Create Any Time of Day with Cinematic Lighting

How to light for different times of the day. Hello everybody, my name is Mark Bagnoli, I'm a cinematographer, and today we're looking at a fitness commercial for an AG1. It's a nutrition product, and throughout the whole commercial we have different lighting settings: daylight, moonlight, sunrise. And in this video I'm going to explain you every single lighting setup and how you can use them for your own project.
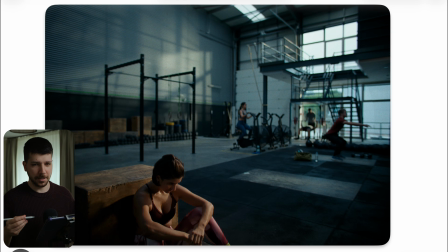20s
This is the first shot we're looking at, and this is the daylight theme scene, and we have this typical spot looks. Most of the time this is what you got in a spot commercial. You have a person, very orange saturated skin, and everything else pretty blue.
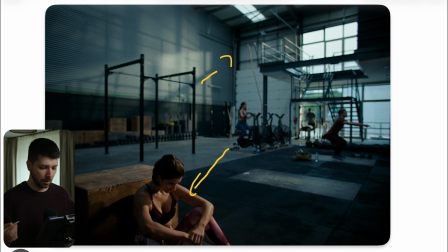35s
This typical complementary color look, orange teal, and it just looks healthy. We want people to look healthy. It's about health, so we want a strong saturated feeling on the person. And how do we create a shot like this? First of all, when you're shooting a fitness commercial, you often see this type of location.
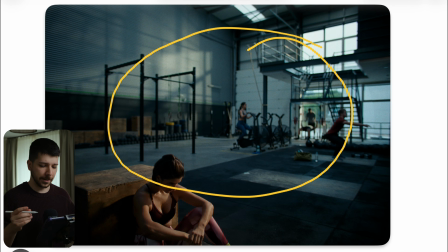54s
It's never a normal fitness studio where everyone is normally working out. The reason for it is space, lights, and atmosphere. A normal fitness studio most of the time has a very narrow ceiling and a lot of spotlights hanging around,
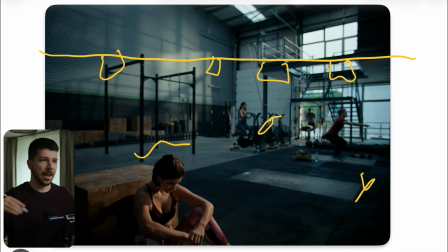69s
and the whole light just feels everywhere and doesn't look aesthetic, doesn't look clean. We want to make us feel more important, more lifestyle, more unnormal, I would say.
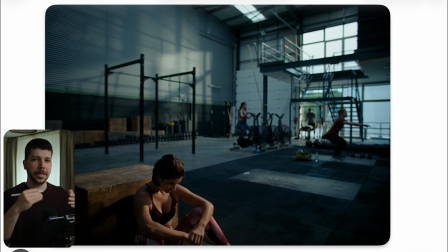82s
The beauty of cinematography is picking a topic and recreating it in a way that it feels very close to the audience, at the same time makes someone feel unique. And this is a location like this. Also, the biggest plus is this huge windows and light possibilities here.
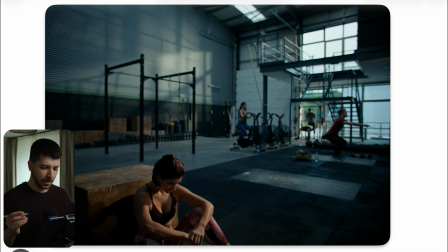99s
So after we set up our camera, this is the angle we want to work on. We set the light direction pretty fast, because what I told you often before is your key light should always come from your light sources in the image.
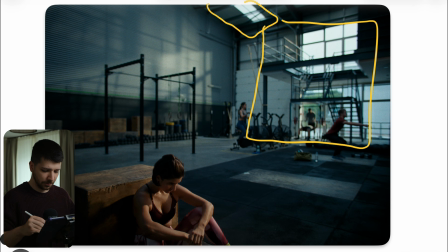113s
So when we have window here, it's pretty normal that the key light should also come from this side, because that's light direction.
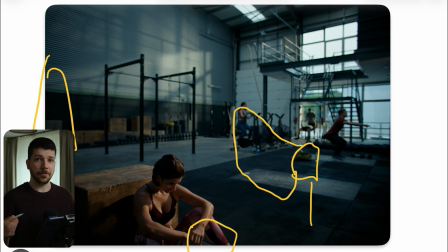121s
For sure, there could be a window also here or here. But when you often have the problem that your footage looks too lit, that's probably the reason, because you have to work with the light logic that you already set up. Also, the next thing people often forget is to light your environment.
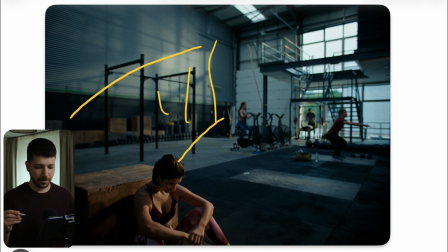139s
You can see this nice light texture on the back of the wall, and there's several ways to do this. One thing is they just shot at the right time, the sun is here, the light is facing this direction.
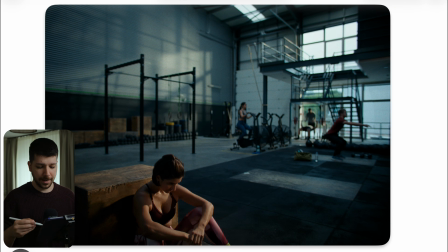151s
So why is it important? First, it creates textures. Cameras love light, textures, something interesting to look at than just boring plain wall. The next thing, which is more important, is, I told you before, sometimes something looks lit and we don't want something to look lit. We want to light it cool, but then you shouldn't feel it.
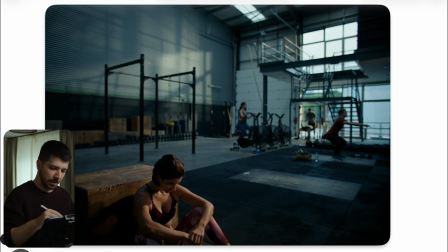169s
And this is the key how you can avoid this feeling, because we see a lot of people only light here, big light dome on someone, bam, exposure, perfect, everything cool. But when you add a light in the background and also sometimes a light on the foreground, you create more layers.
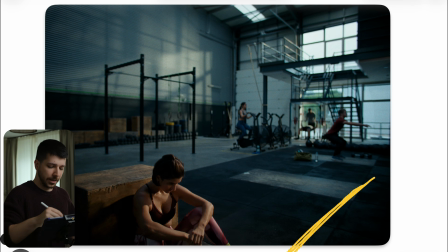186s
So your lighting becomes more realistic, because why should only she be affected by the light? So this is a huge window, here is a huge window, so the light should be everywhere else, also in the background.
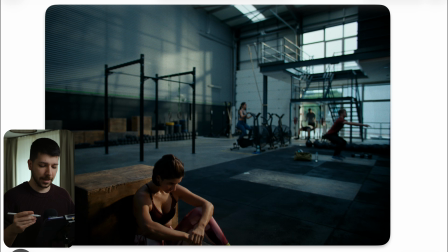198s
And that's what they've done here. When you don't have the luck of the sun being at the right location, just throw in your biggest light, strongest light that you have.
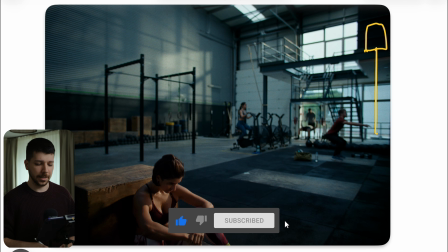207s
In a location like this, you need big guns, M90 or bigger. With on daylight, you have to overpower the sun. So just imagine this more maybe for a nighttime situation or late at the day, overcast. Then you probably are fine with a 1200 or maybe XT26 from Aperture or something like this with a Fresnel.
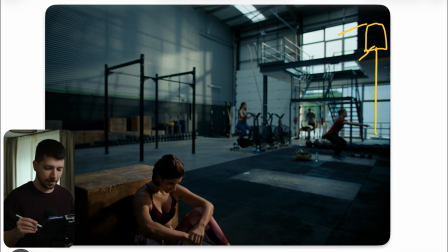225s
And then you can blast the light inside from the outside of an angle. And here you can actually see we have a very hard source. It's not that soft. So I think something like a 150 light dome is totally fine, because in a sport commercial you don't want to work too soft,
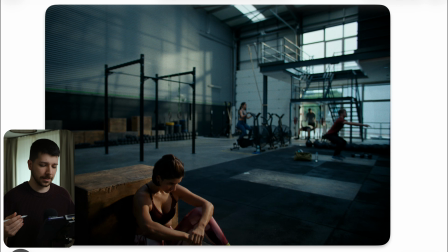241s
because you lose the definition of the muscles and also the power and energy. This is something that has to be a little bit more contrasty.
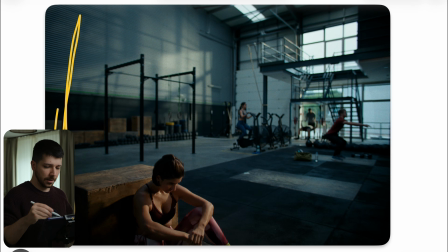249s
When you are unlucky and right here is a white wall, the light from here will bounce back and we lose all our contrast. So to control the light a little bit more, you can black out with negative fill the whole other side of the room, so you get this nice contrast. Then to color grade something like this, also pretty easy.
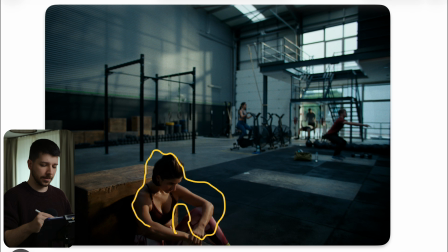266s
You just isolate the skin in DaVinci Resolve, make an outside mask and put blue, a little cooler tone, into the background, and it's done. Sure, you can add a little bit of desaturation of the shadows, so that's just not plain blue. And there are also many LUTs that basically do the same.
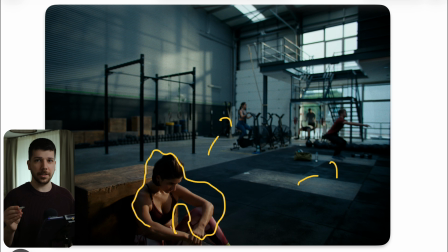283s
You can do this in hue and saturation and blah blah blah. Orange hue, like I said, Google it, type into YouTube the most common look to color grade.
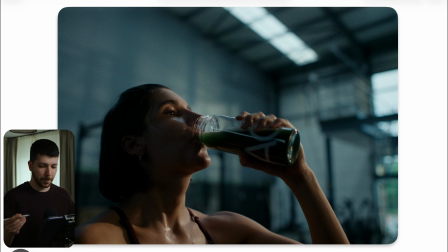290s
A lot of people will tell you and show you a simple way to do it. When we go in for the close-up, we still have the same lighting language. We didn't change a thing. They still have this very hard light coming from the side. Normally, what you could do is, in a close-up, you normally go a little bit softer,
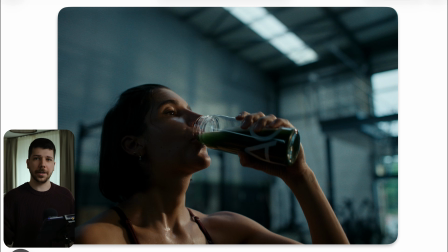307s
because in a wide shot, it's more difficult to create contrast, so you're hitting the people more with hard light. But here, in a close-up, you can put diffusion in between your light, or add a fill light to get a little more wrap around the face, and then you're done.
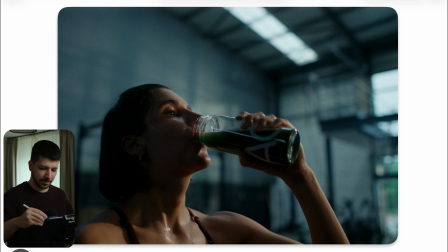322s
But I don't think that they done this. I still think it's just a huge light dome that they used here, and that's it. The other thing, like I said, what you can do is a big light mat just above the camera on 3, 4, 5%, also very at the low end.
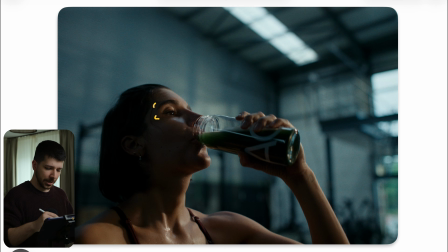337s
It depends on the ambience of the room, to fill in the shadows a little bit more, to extend the wrap of the light. But like I said before, they didn't done this in this shot, and I think it looks pretty cool because also of the movement and overall dynamic of the scene.
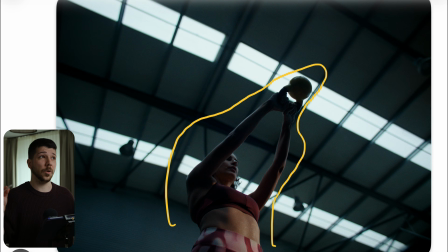351s
Here we also have a very nice angle. But cinematography are one of the most probably shot things in the world, because it's very accessible. Everyone knows a fitness studio, everyone knows someone good looking with muscles, so you tend to do for cinematography training a lot of these sports commercials.
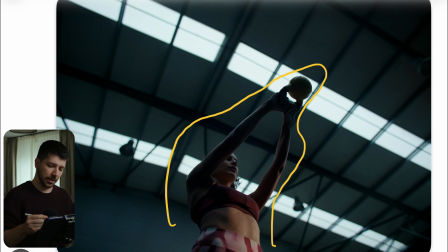369s
But now you have to think about, okay, how can I make it more special? And a lot of people have the problem how they place their camera. They are most of the time eye level or hip level. You don't go too often very low or very high, and that's what they've done here.
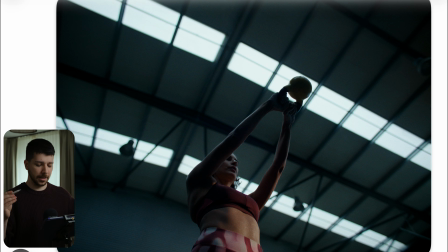384s
This really cool low angle where she comes out of the frame into the frame, and we have these nice leading lines in the background.
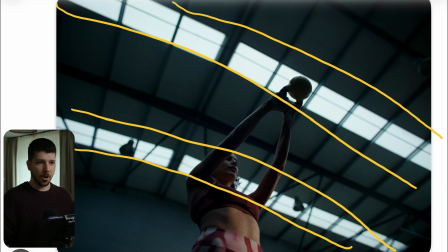391s
You have to be more aware of your surroundings. Also go very far away sometimes and go for a super wide shot or very telephoto shot of a wide scene. Or like here, put the camera on the ground, tilt up, try a top shot.
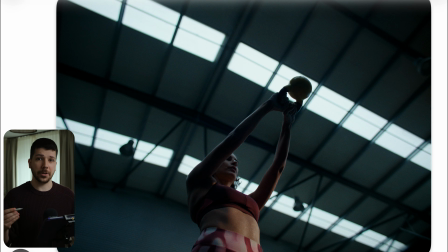404s
Sports very lack these kinds of angles, and that's how you can make your shots a little more special than the rest of the people doing videos like this.
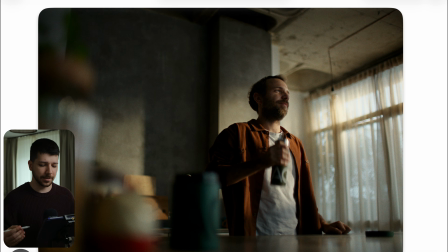413s
So this is the next scene. This is more of a sunrise scene, so the colors are overall a little bit warmer. First things first, nice camera angle. Also, the aspect ratio is pretty interesting. We are in this typical 3:2 aspect ratio, which is basically an Alexa and open gate modus.
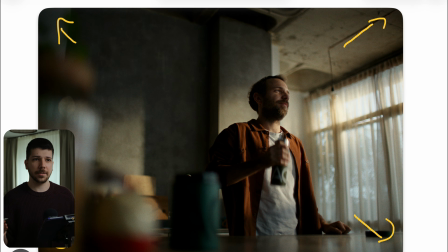430s
What is open gate? Most of your cameras have a 60:9 readout. So you have your photography sensor, and you only use a small part of the sensor for your video. And this aspect ratio is practically the full sensor of the Alexa, which is not 16:9. It's a little bit bigger in the vertical area.
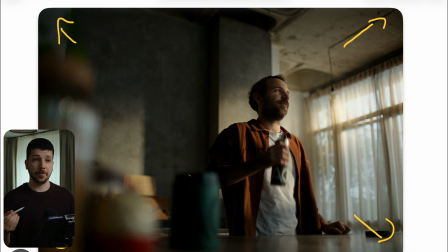448s
And there are a few cameras that can also do it, like a lot of Panasonic consumer cameras have open gate modus, and it's also better for anamorphic shooting because you have more space and more image to convert. And overall, it's a nice in between from 9 to 16 and 60:9, so it works better on both platforms.
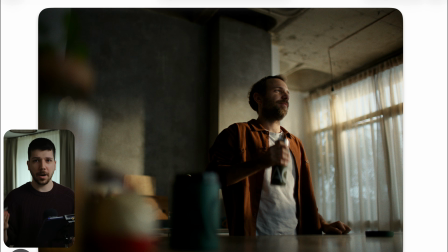467s
So when you want to get this nice sunrise sunset look, you also need strong shadows. Morning light is pretty hard. As you can see, he's almost clipping here, or maybe he is clipping. So the contrast levels are very, very high.
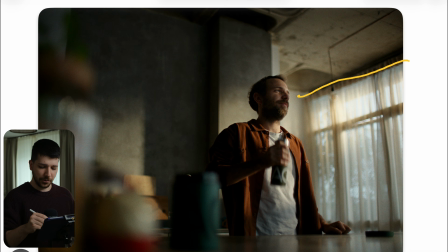482s
And we set up the camera like this because, like in the shot before, we set where the key light is coming from. And also always put curtains, please. Curtains are your best friend in front of windows.